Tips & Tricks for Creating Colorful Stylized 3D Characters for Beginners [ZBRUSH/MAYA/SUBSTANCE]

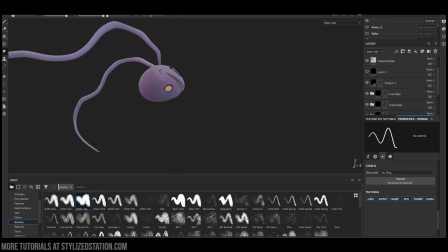[8:19]
To add even more details, create an empty layer in overlay and just add highlights using the cavity and the occlusion as references.
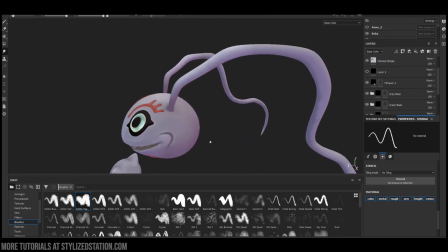[8:26]
Since we put them before, you can use them to know where the light will hit the model and just play with that.
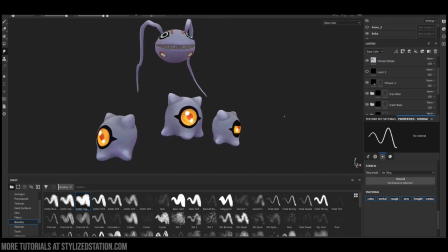[8:36]
For the shadows, just create another empty layer in multiply and then just accentuate the cavities with the darker color.
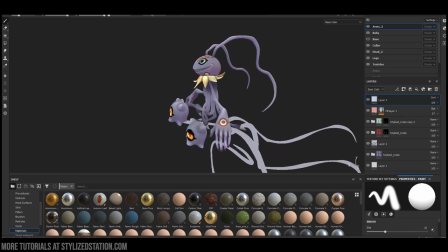[8:44]
And that's my general process to paint my characters.
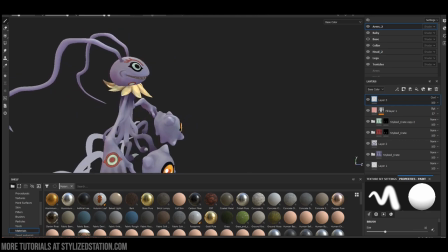[8:47]
Just the base color and then a bunch of gradients and colors on top of it until you get to a result that you're happy with.
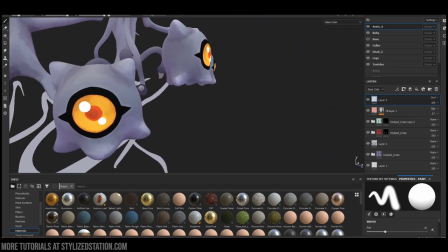[8:58]
Then as a final touch, you can add a general gradient to the whole model to make it look more cohesive. If possible, use 3D Code to create a final gradient because the gradient tool in that software is really good.
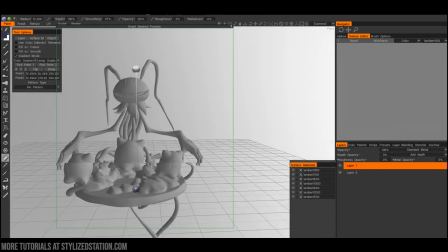[9:14]
So just create it, export it, and then bring it back to Substance, and then just put it in an overlay, and it will look great.
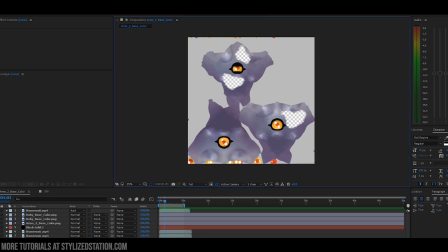[9:25]
Once I finish the textures, I import them into After Effects, then using the Mask tool, I create some holes in it,
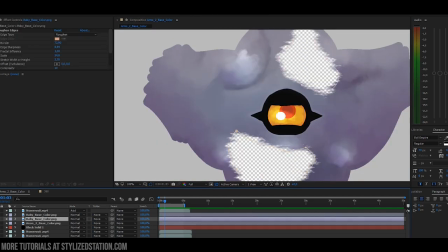[9:31]
and then using the Rough and Edges effect, I make it look a little bit more dramatic and detailed.
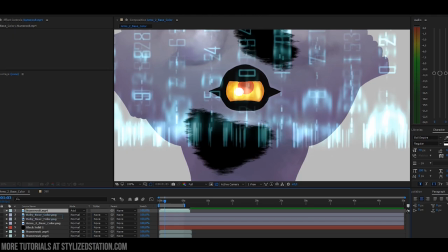[9:38]
And then I put a black solid underneath, and render that image, and that will be our base color once we get to Marmoset.
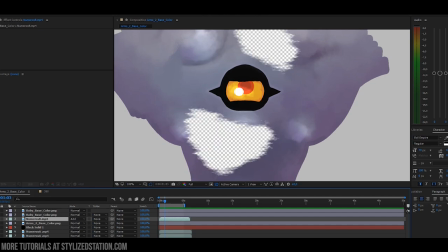And then we make a second version with the animated effect underneath,
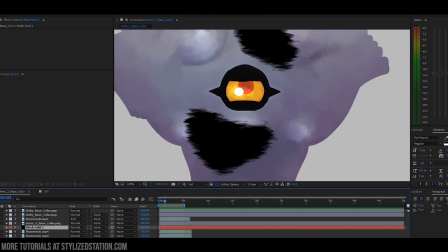[9:54]
and then we render it as a small short video that can be looped, and that will be our emission in Marmoset.
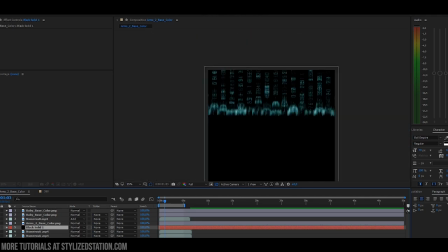[10:00]
And finally, we get to Marmoset.
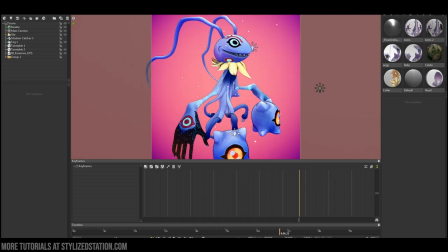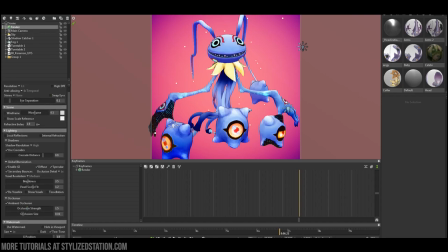[10:10]
This is the general settings that I use to render the character. I like using very bright and almost neon-like colors to make it... I like using very bright and almost neon-like colors to make the character pop and look alive.
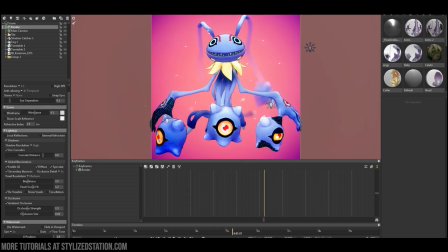[10:28]
I use a lot of camera settings to achieve this look.
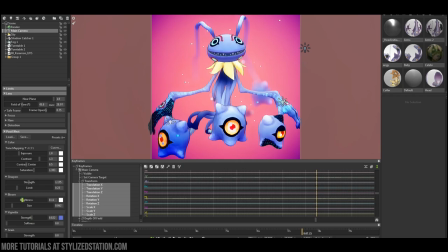[10:32]
A lot of contrast and sharpness, as well as a very strong vignette to add some extra tint of color to the image.
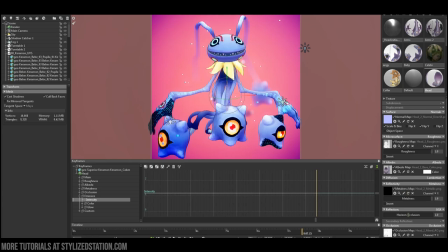[10:47]
The materials are usually pretty straightforward. The ones that have animated details on them have the Video Importer plugin. This is also free and it can be downloaded from the Marmoset website. In terms of lights, since there is a lot of emission, I don't really use that many lights.
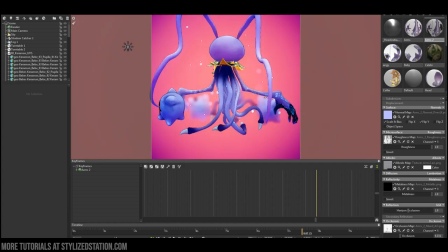[11:09]
For this, I use mostly white lights to evenly lit most of the areas.
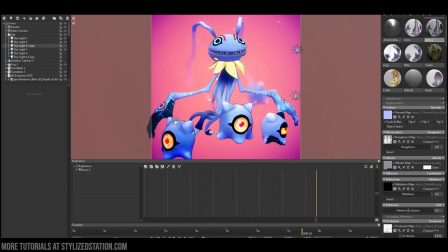[11:15]
All of them have a very light or blue-red color, but it's very subtle.
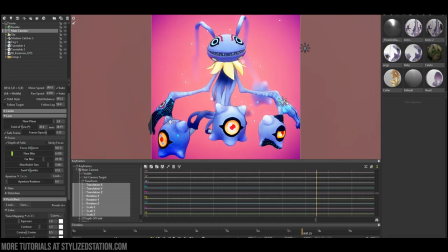[11:20]
And finally, I like to play with the depth of field and have as many camera angles as
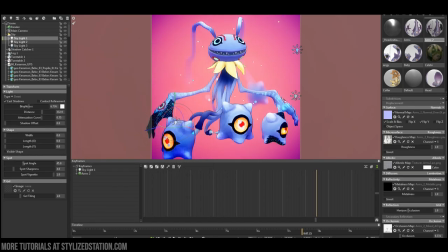[11:26]
possible to get enough footage to edit it all together and create the final piece.
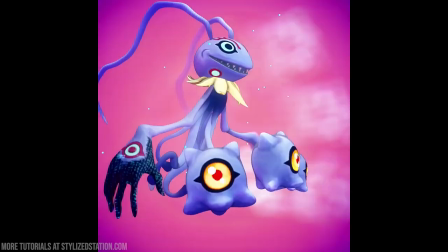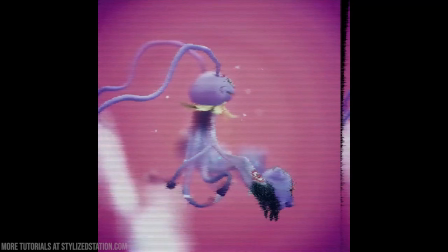[11:40]
So yeah, that's my general process, and I hope you liked it and that you learned something from this, and thank you!